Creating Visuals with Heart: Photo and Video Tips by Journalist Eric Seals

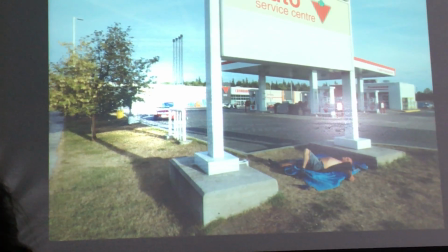And it really does build on the atmosphere of a story. story. So, for example, this is something I did last October,
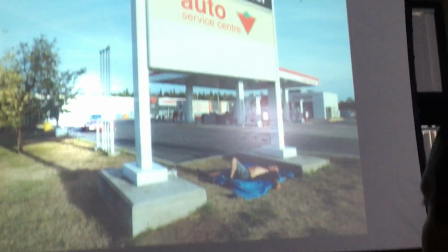I was up in Canada, northern Canada for five days with a reporter on a story that I'm going to show a little bit later,
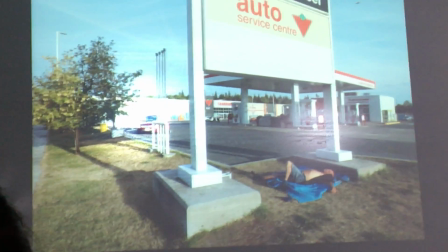and that's Joe Murphy. He's a homeless, homeless, former NHL hockey player, first round draft pick in 1986.
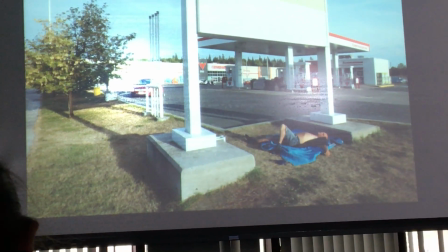And we had heard that there was this homeless guy living up in Canada, and he was a former Red Wing.
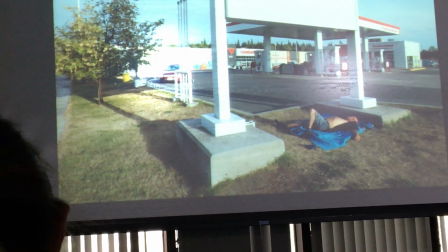And in Detroit, people bleed red wing red. And so we went up there, sight unseen, hoping we'd be able to see him.
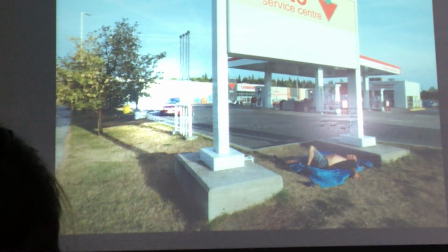And we asked around, found out where he was. This is the very first picture I made before we even went up and approached him.
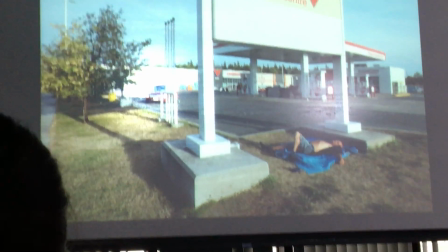He was just sleeping. He was drugged out. And so, you know, at this point I'm shooting stills on video, and I'll get into that later.
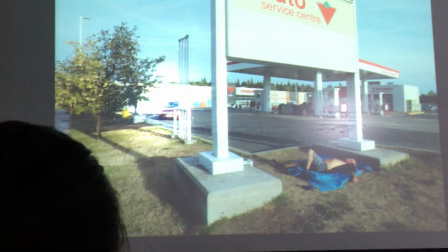Sometimes you have to do a mix, and it's hard to do. So I shot stills of him. But it's a wide shot.
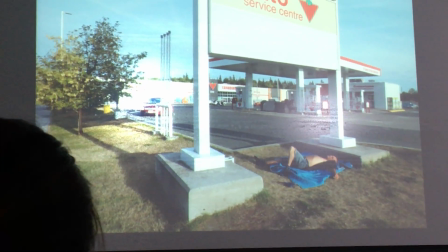It's an establishing shot and it shows exactly where he sleeps every night. It shows the condition of it
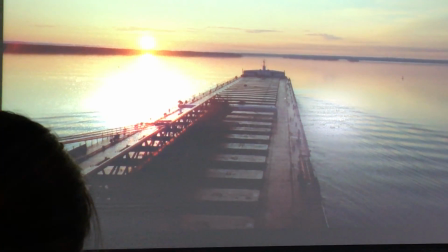And then you know in terms of video wide shots really give you a really pretty scenic scene And so I spent
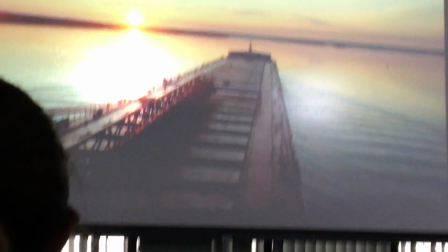Seven days on a freighter going from Detroit up Lake Huron to
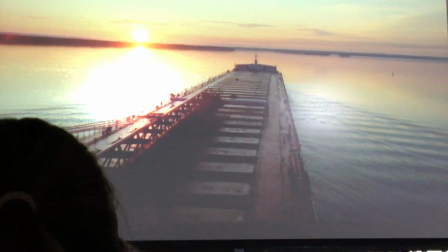Lake Superior and back and Wides were very very important for that because people love
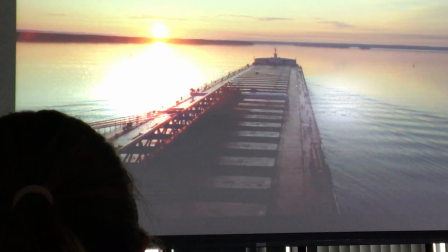freighters people love the beauty of the Great Lakes So I had to give that to them
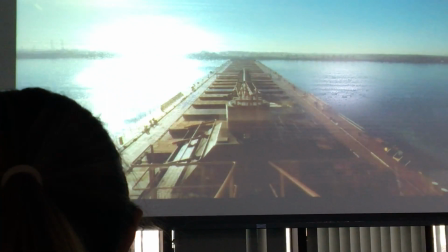24-hour day seven day a week operation we are we're a trucking company on water basically time is one
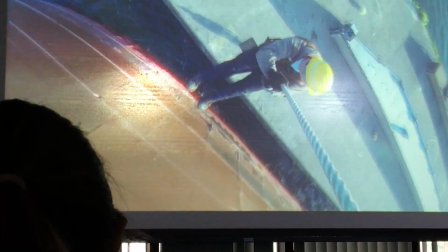the crew members on board this boat I mean I cannot do it without the people that are here
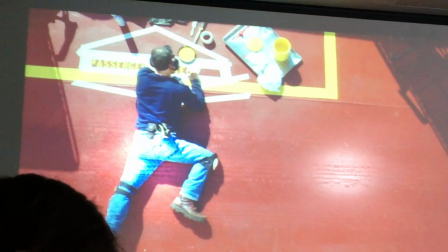when you turn up the air conditioning to 72 degrees
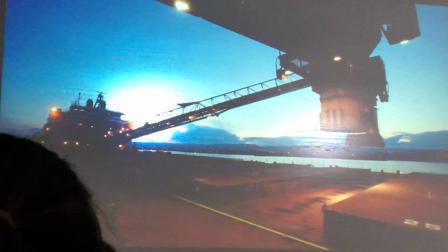they should be thinking about the ship that just went down the river that that delivered the coal to put the power into their home.
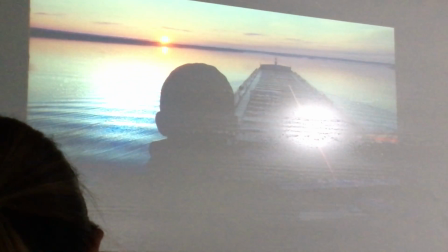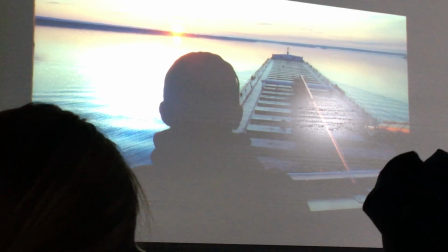The Great Lakes is one of the most beautiful places on earth and it's wonderful.
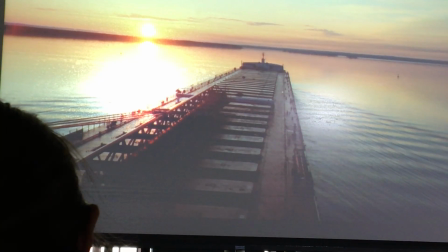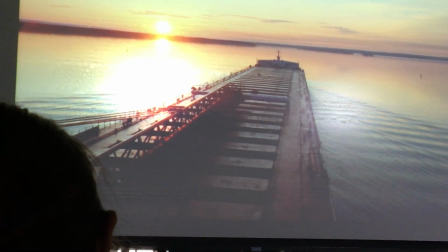When you can see the water as calm as it is and hardly any wind out and the sun rising,
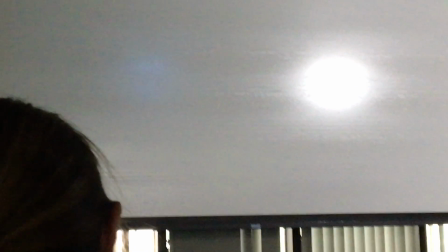you know it's going to be a good day.
So those are a lot of whys.
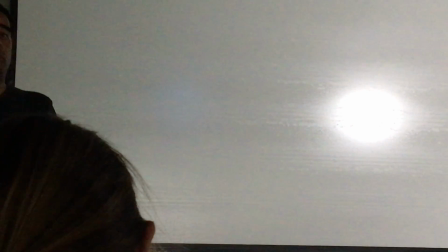Imagine that story mixed in with Tice and medium that I'll show you in a second.
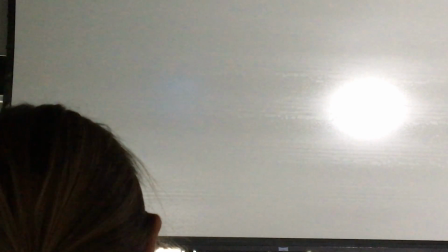It really goes back to those visual breadcrumbs.
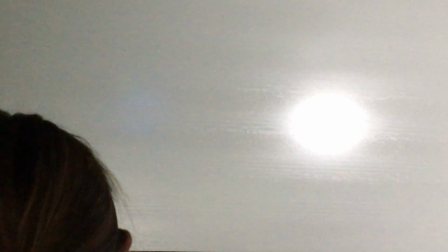It oozes with art, it oozes with the sunset, it oozes with just motion, and you're transfixed to that screen.
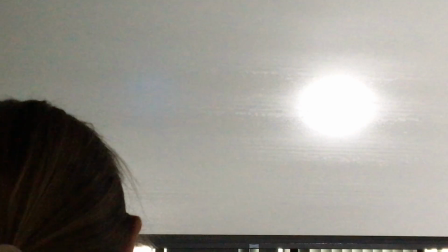That's the job of a photojournalist, that's the job of a video storyteller,
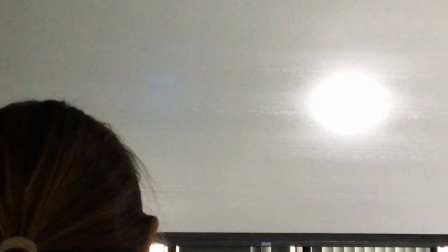to make people just be transfixed on that screen, whether it's your Mac or your iPhone.
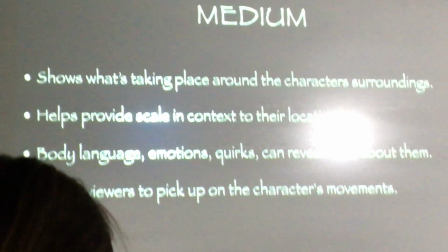So medium. Medium does show what's taking place in the character's surroundings.
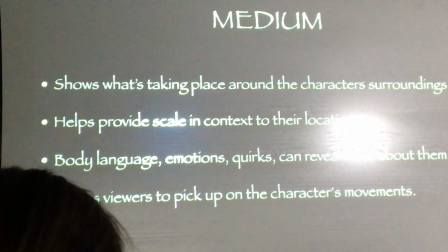It It does help provide scale in context, the location.
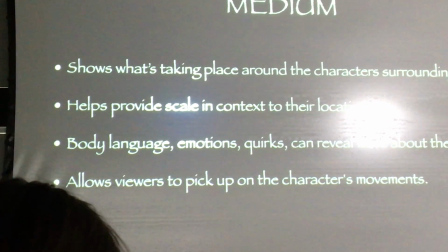And also medium really does give really good body language and emotions and quirks and it does reveal more about them.
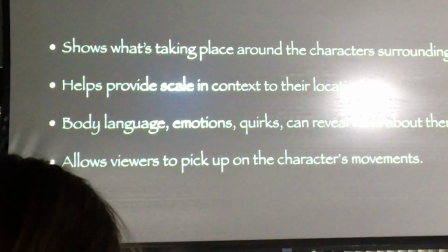And I'll show you that in a second. But also when you have a medium shot in addition to a tight shot,
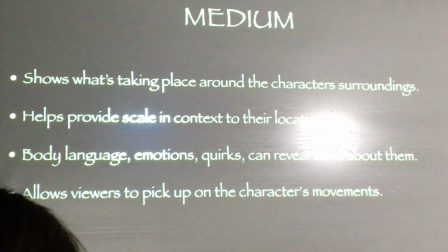it does allow viewers to pick up on little things about these people that make them so interesting.
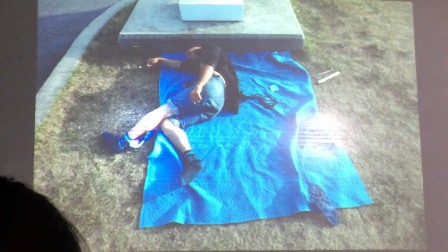So like for Joe again, after we went up and talked with them and he said, hey,
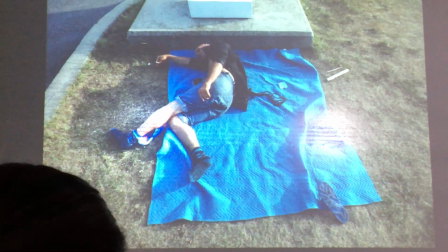that's great. of free presses here you guys hang out with me as long as you want um i just started
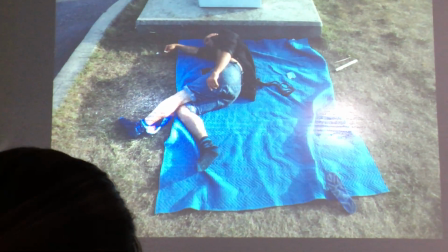started photographing him and he was one of these people that was just he left he did
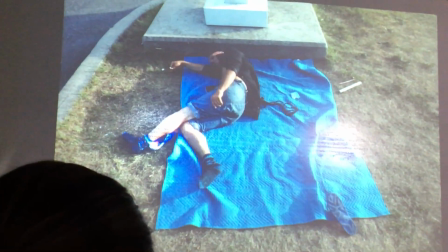his own thing we just followed he didn't do any posing he didn't do any anything like that he just was himself which is which is uh what you want
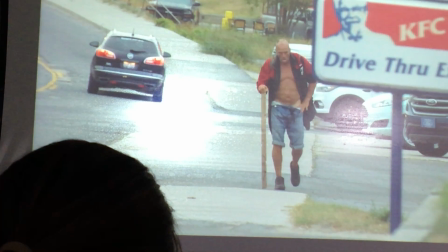in storytelling um so that's like more of like your medium shot and then this is like a short clip so this is a medium
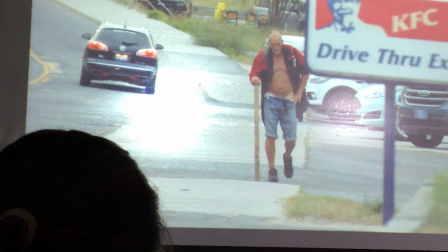shot i was down the street and i knew ahead the time that he was gonna be walking down this
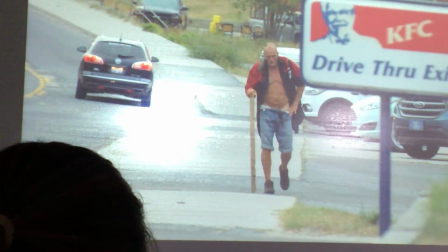way to go to the McDonald's because they give him free coffee because they feel sorry for him and he gets an egg muffin and things like that.